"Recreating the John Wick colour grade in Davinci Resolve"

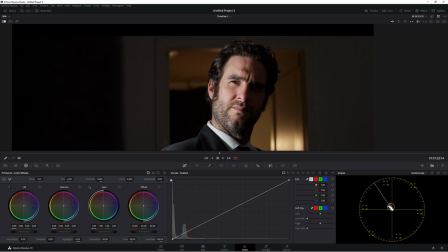Now in our saturation node, we'll just leave it for now. It looks pretty well saturated because we've added contrast and adding contrast adds saturation. Now in our skin node, let's start to qualify this guy's skin out.
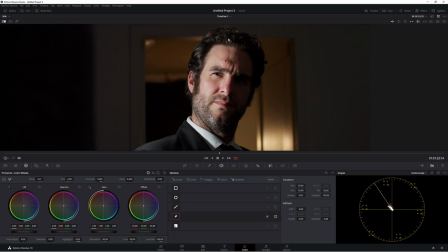So actually gonna do a simple power window around his face to make it easier for ourselves. Something like that looks pretty good. And let's just get a little bit soft. Now we're gonna track this. We don't need perspective 3D, so we can take that off.
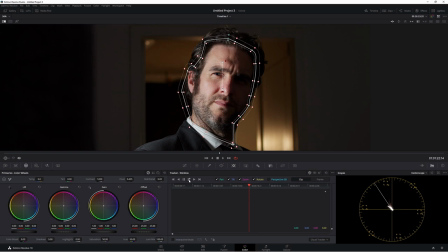Anything that you're not gonna use, just take off and Resolve will actually track it faster. So these two little arrows here, it'll go backwards. it'll go forwards. And then it'll go backwards. So as you can see, it's going in.
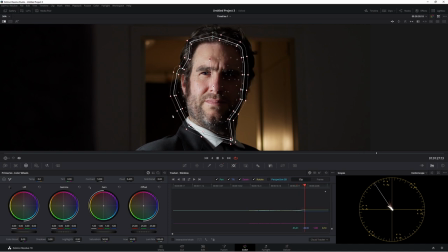I quite liked the John Wick trailer. I thought it was very good. The new one, not the one from 3 months ago. I thought the music was really good. The Nas remix was good. It's a good song already, so that was good to hear. Very good pace to the film clip. Told a story without telling the whole story, which is very important to me.
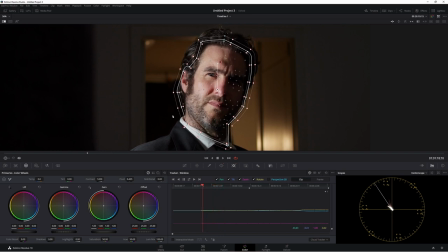You don't want to give too much away, but plenty of cool-looking action. I think John Wick's a pretty good film. The first two were pretty good. The third one I thought was, you know, not the best, but it was still entertaining.
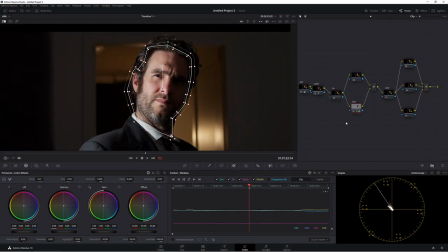All right, now we have a track, and my speech is done. Now, we're just going to leave this for now.
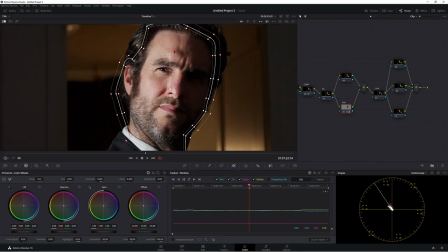We'll come back to it later. I do have a mark on my head. I bumped my head the other day. That is blood.
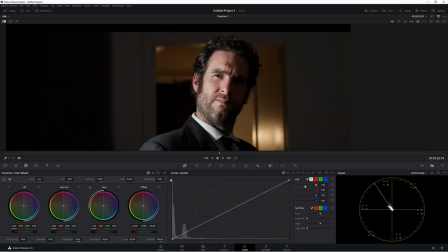That's just not fake blood. Alrighty, now let's go to our curves. Now, first thing we're going to do is we're going to take some of this red out. Oh, actually, we're going to take edible splines out. Let's do that again.
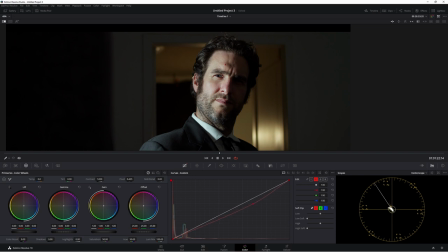Alrighty, so somewhere about there looks pretty good. Alrighty, so now we have already made a huge change with one little curve. Now, I chose to do the look in this node because we're going to be making that greeny look,
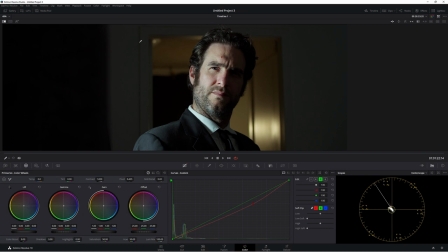and we could have done it with the lift, but I wanted to avoid the shadows because if you look at this image here, this is actually still true black. So I don't want my whole image just to be one big green blob. Alrighty, so now let's add some green blob. Like so.
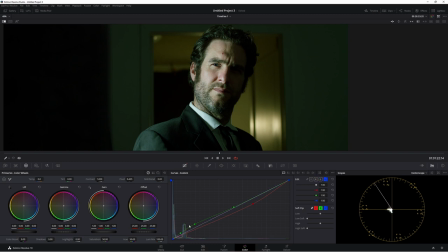Even around here a bit more. Now it is greeny blue, not just green. So let's see if we can emulate that. Needs to be a little bit more bluer, which is fine. Only just started, so no need to stress.
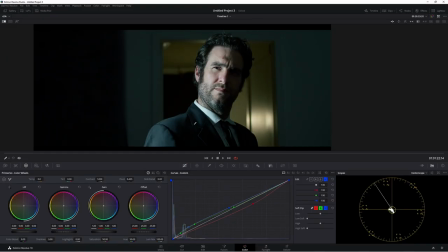Looking pretty good so far. One of the big changes we need to do is we need to bring some of this exposure down.
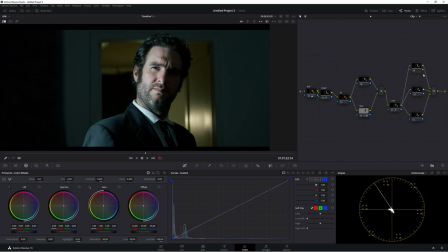What we can do is on this node here, we're going to call this one DE, down exposure.
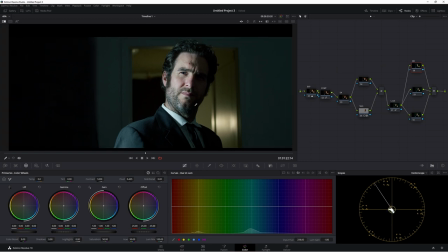That is awful, awful name. And we're going to go to our hue versus luminance. Now we want to bring the brightness of the green and the blues down.
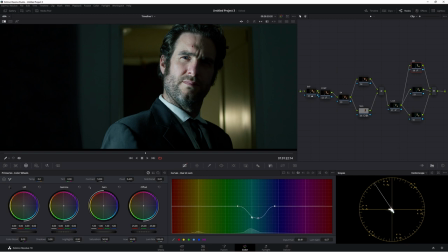And that's going to give us a fuller color. So the darker your colors, the richer they are. So let's bring this down a fair bit. Like so.
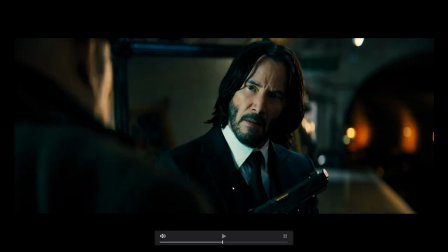Now we're not quite there yet, but we have a really nice start. Again, we need to be a little bit darker.
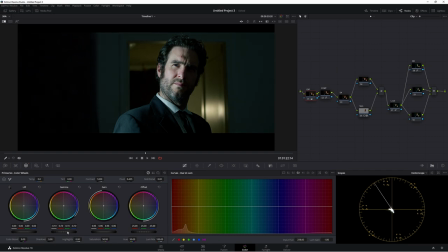So in our exposure, let's just bring it down even more. Looking pretty good so far.
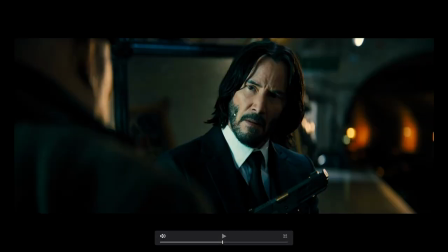We need to go slightly greener. Because you see his beard around here and here. He's slightly greener.
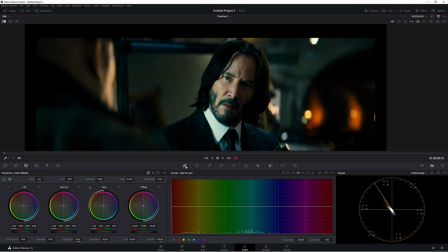And what you can actually do is go to the image and then make a point to see where those colors are sitting.
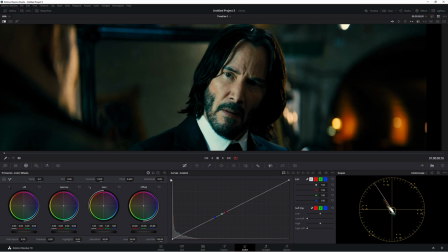So as you can see, it's in the lower mids. And again, it's in the shadow areas.
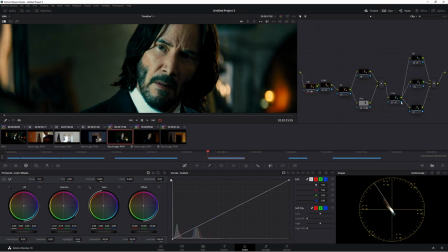So we can go back to our image we're working on, which was this one here. And get rid of this, just add a little bit more blue in,
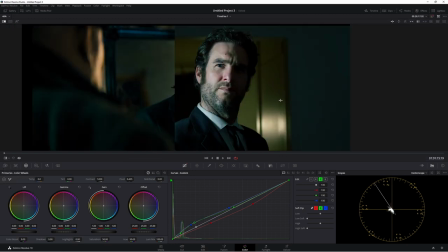and then a little bit more green in, bring our image across. Tell you what, we're looking pretty good so far.